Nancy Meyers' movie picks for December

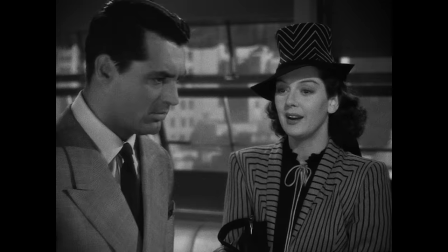The cocky guy he's portraying just simply goes away.
Tried to take it right away, but...
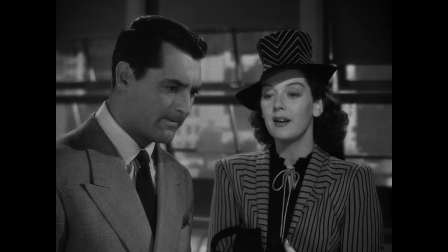And it's really interesting because Howard Hawks does not cut off of that. He holds on him for quite a while as that sinks in for him and for us.
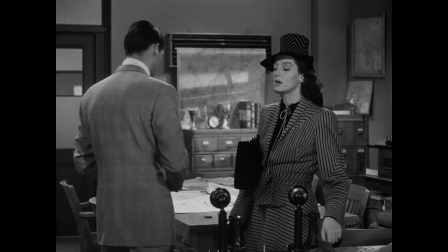To me, that scene is one of the best scenes in any movie that I've ever seen. I love the staging.
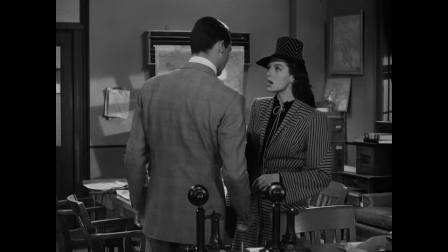I love the writing. And the performances are as synchronized as the most, really the most, like,
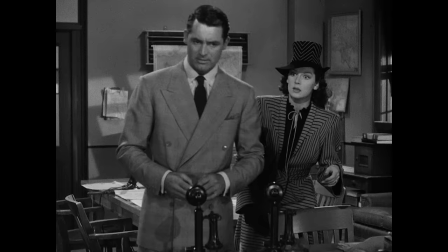beautiful ballet or an exquisite duet. it's two actors doing their absolute finest work and at a breakneck pace and
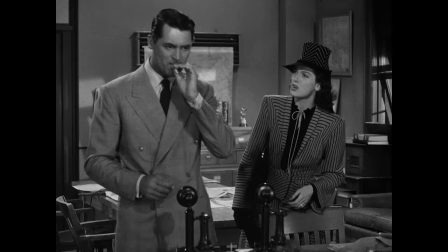the cutting of the scene doesn't create pace which is what happens in a lot of movies today.
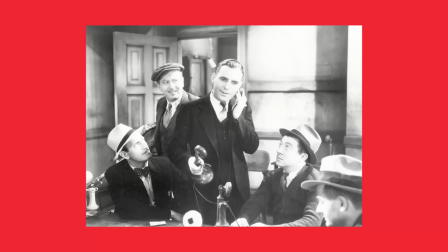Everything's almost done in a two-shot and they just they take your breath away with their performances.
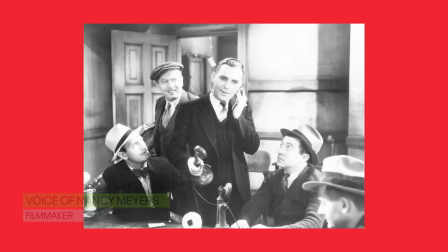This is a remake of the front page and it was Howard Hawks' idea to take a play about two men and make one
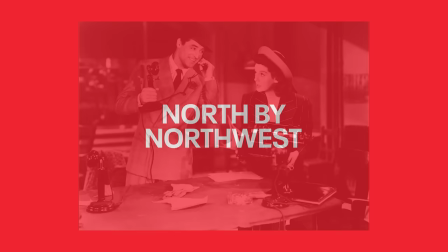of them the one who wants to leave working and have a normal life to make it a woman and I have to to say that was really just a brilliant
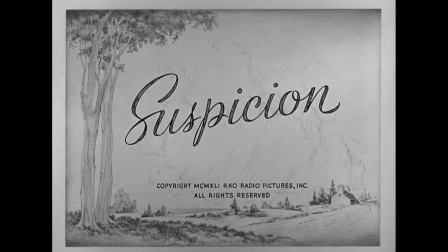stroke. North by Northwest, 1959. Cary Grant did four movies with Hitchcock, Suspicion, Notorious, Catch a Thief, and North by Northwest.
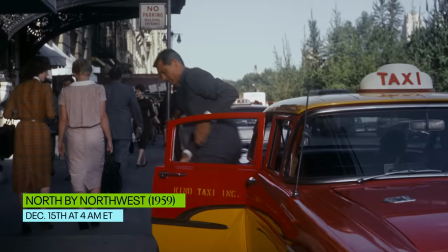They were all great films, but there's something about North by Northwest that has made me see it over and over and over.
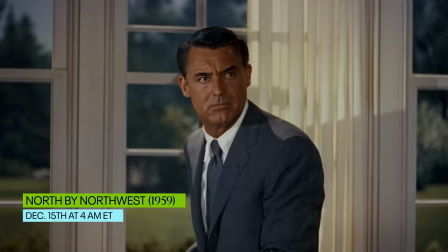The character of Roger Thornhill is a perfect match of a character to an actor. He's modern, he's elegant, he's a big city guy.
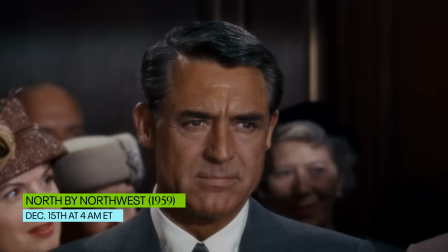You know, Cary Grant couldn't really play the everyman.
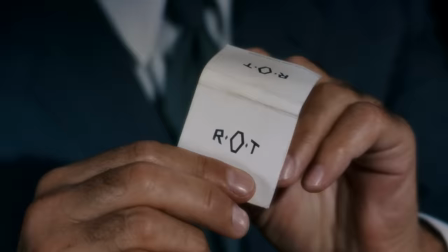He was a one-off, the exception to the rule. a man for the modern, sophisticated world, I can't imagine anyone better to play Roger Thornhill than Cary Grant.
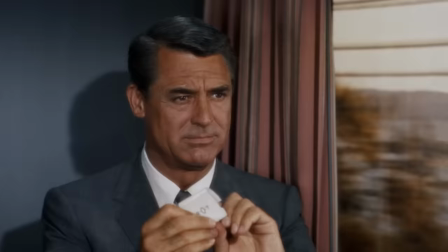That's my trademark. Rot. Roger O. Thornhill. What does the O stand for?
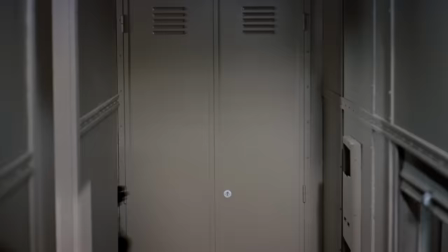Nothing.
If I could tell you to watch just one scene that epitomizes what's so great about North by Northwest,
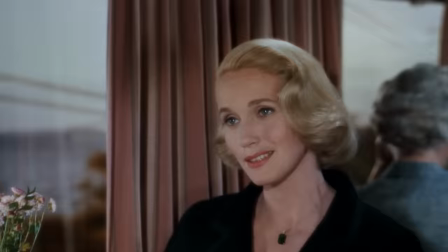I would say watch the scene where Cary Grant meets Eva Marie Sane on the train.
I never discussed Bob on an empty stomach.
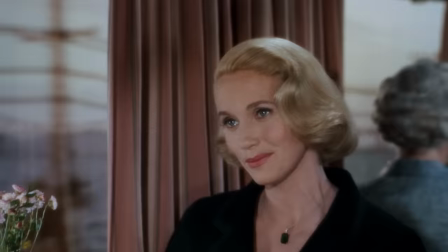You've already eaten. But you haven't.
The writer, Ernest Lehman, outdid himself here.
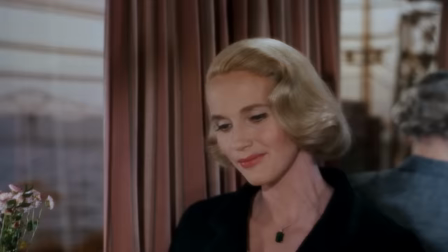The dialogue is so excellent, so witty, so provocative. And the actors make it seem so easy and so natural.
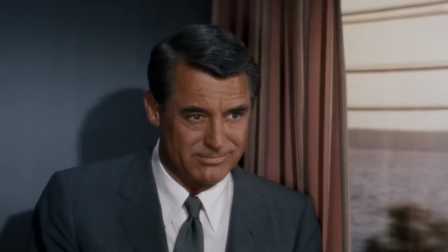And it's also cut so well because you miss nothing. It allows you to see every reaction to every line, which I think is super critical in a scene like this.
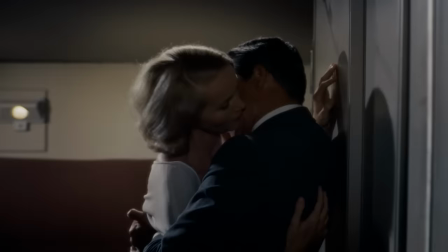Alfred Hitchcock may be the master of suspense, but I also think he's the master of romance and flirtation.
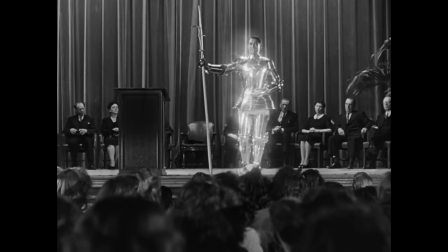Handle with care for those in their unfaluable property.
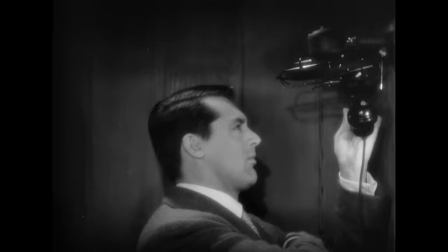Cary Grant is the urban, sophisticated king of the cerebral comedy, which makes him one of the founding fathers of the romantic comedy.
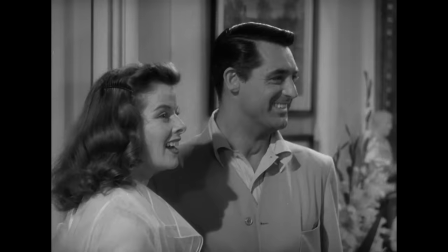He was the master of the comedies of remarriage, where he often played an almost unintentional, accidentally divorced man.
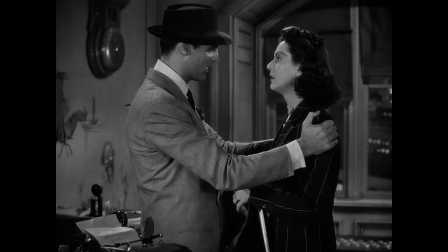And I can honestly say Cary Grant is hands down in all of cinema, my favorite ex-husband.
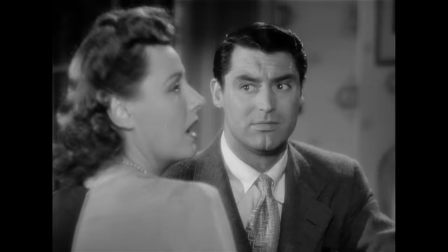Pauline Kael pointed out in a piece about Cary Grant that she wrote back in the 70s that in his films, both comedies and dramas, he was pursued by women as much as he pursued them,
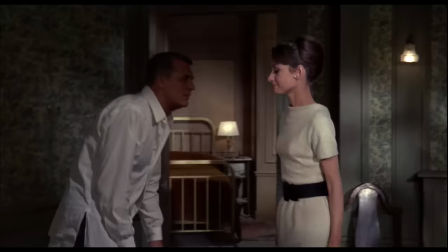probably even more. Catherine Hepburn, Audrey Hepburn, Eva Marie Sane, Ingrid Bergman twice.
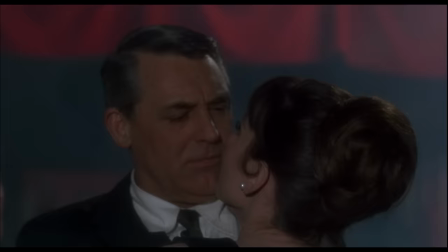They all unabashedly wanted him. Seems to me the more he held back, the more the audience would be riveted by him.
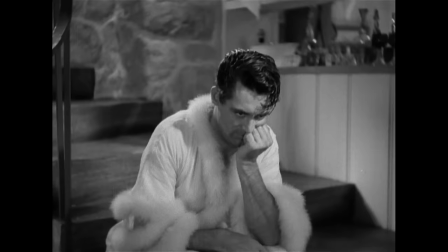What I love about him, particularly in his comedies, is how he never plays a love story for straight romance.
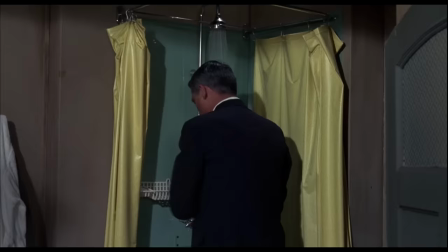He can be frustrated by his co-stars, especially in The Screwballs, but he always laughs with them. His love interests became his best pals.
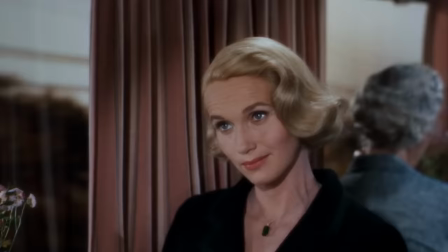They were a team as much as a couple. I've never seen another actor create that particular kind of dynamic again and again.
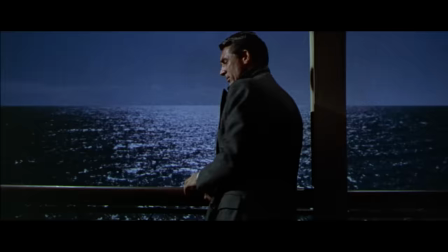Now, what about the way he looked? Cary Grant was stunning to look at and wore a suit like nobody in the history of film.
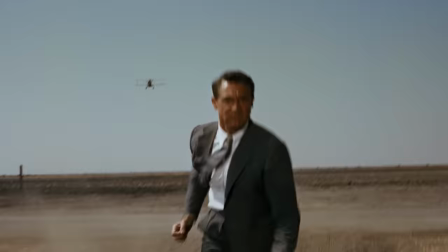His suit in North by Northwest is almost a character in that film.
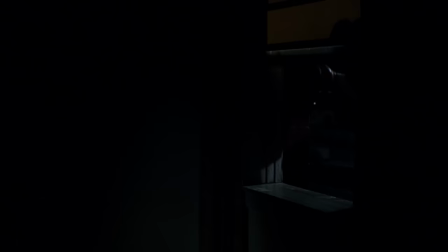And he let directors use his good looks in North by Northwest when he's escaping from the hospital and the female patient whose room he sneaks through yells, Stop! thinking he's an intruder.
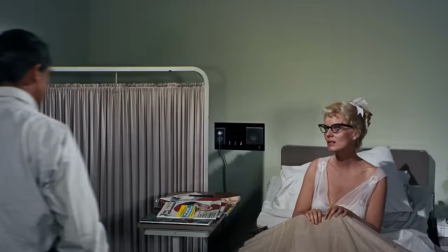Then takes a look at him and whimpers.
Stop!
He was in on the joke. He understood Cary Grant better than any of us.
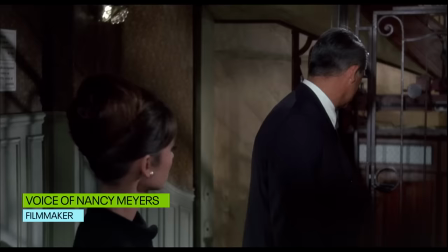He understood something about acting that's a wonder to watch. He was endlessly inventive. When Audrey Hepburn asked him in charade, Do you know what's wrong with you?
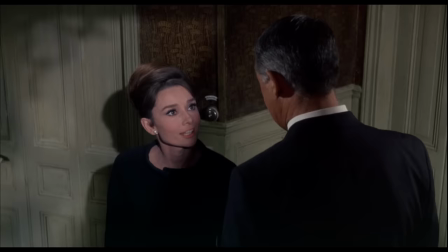He says, No what? And she leans in and says, Nothing. She spoke for all of us.